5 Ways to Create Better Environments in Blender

Now I don't actually like the name of that because it's definitely not a rule, but the rule of thirds is basically just lining up important parts of the shot, whether it's the horizon line or where you have certain structures or the subject,
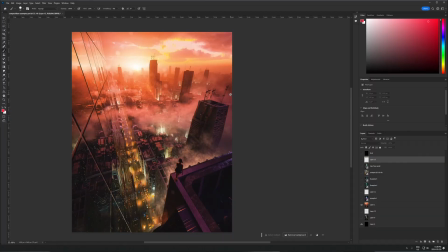257s
like the person in the shot, or just any important thing with either the lines in the rule of thirds or the intersection of those lines on those points in the middle. So the reason you might want to do this is kind of, I kind of just recommend it as the most basic starting point for composition where if you don't know what to do at all, I would say either line things up with the center line, which is kind of a thing that people generally don't recommend,
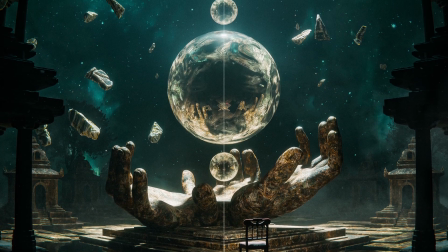284s
but I'm recommending it here because it can look really nice and a pleasing composition. Either do that or line things up with the rule of thirds. Now you don't have to line up everything with this and I don't use this all the time. There's plenty of images that I have where it's not lined up at all with anything here, but it can be a really nice uh guideline to use when you're just trying to find some sort of order in your composition so the horizon line you can line that up there the line where the sky meets the trees you can line it up there you can line up the yeah the subject with the real thirds it's just a nice way to uh to
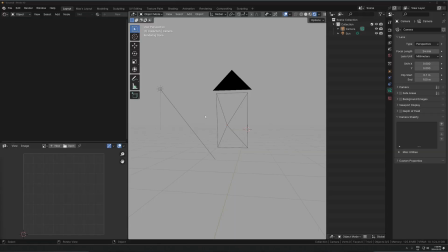319s
just get a starting point for your composition you can turn it on in blender as well if you go into the composition settings uh
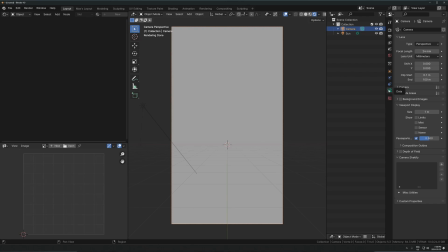326s
or like the the viewport overlay settings i'll just put up a screen recording of this you could turn on the rule of thirds in blender and actually have it straight in the viewport which is nice another compositional trick you can use that's really powerful is leading lines so this is something that i
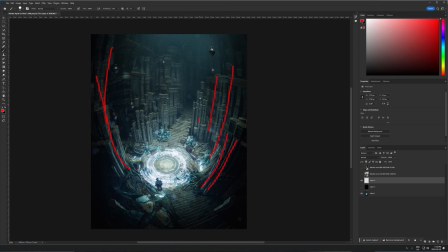341s
use all the time as well where you basically just have lines in the image that guide your eye naturally towards a certain point in the image that point is
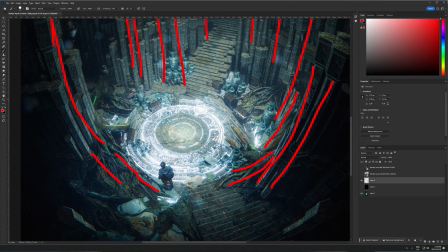349s
usually going to be the focal point or like the most important part of the picture so you can use things like I don't know
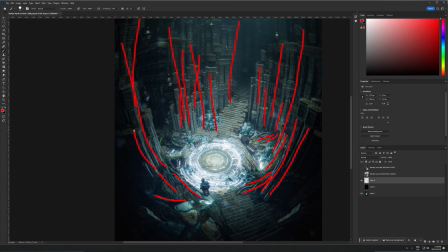357s
like hanging ropes or the way arches are kind of moving around or you know just different lines throughout the image that appear
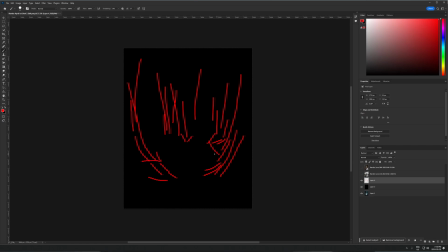366s
naturally you can kind of move things around and adjust them in a way so that they kind
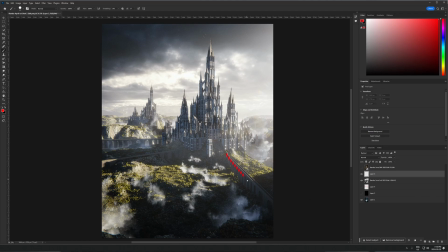371s
of happen to point and and guide your eyes towards some specific point in the image when you have this laid out this way it can often look really really pleasing and it's really easy to do because you just have if
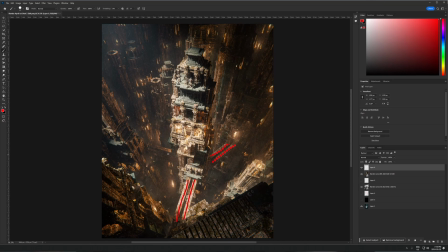383s
you just kind of look at the picture in the the rendered view just try to use these things to kind of almost like draw paths towards
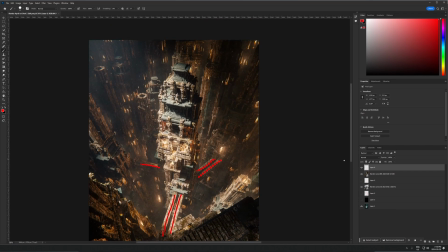390s
a certain point in the image um and when you do this nicely it can look really really nice and it's not hard to do and then the last trick i want to give you is framing so there's tons of these way more of these you can use but i'm just giving you a quick overview you in this video but framing is where basically um imagine like a picture frame around a picture that's it's kind of the same idea of that
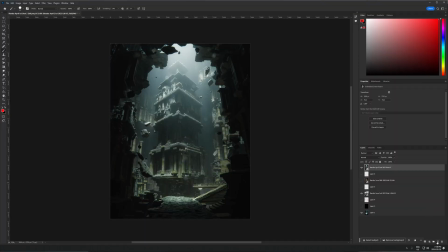412s
where instead of using a picture frame you're using natural elements in the picture so it could be anything from uh trees or foliage around the outside to archways that kind of uh help frame something in the middle to you know any like blurred out objects to uh
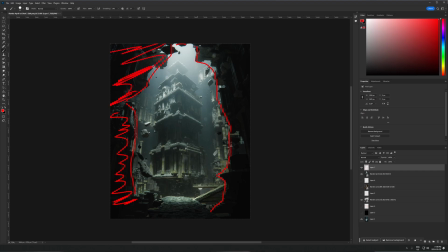429s
even like using a literal picture frame i've seen people do that where they have a picture frame inside the picture that's framing something there's also there's all sorts of ways you can do it but really it's just about intentionally blocking out certain parts of the image around your focal point around the point of the image which is the main part of the image and when you when you do this it could just be a really nice way to get a solid looking pleasing composition so there's way way way more compositional tools and and different rules you can apply. So I encourage you to look into this more if you're not very familiar with it. But basically, if you use enough of these tricks, you're using kind of these fundamental tools, which create a pleasing image in the first place. If you get good at composition and lighting, you can really make anything look good. Okay, the next tip is separate out modeling from the rest of the scene building if you can. So this is a kind of general recommendation.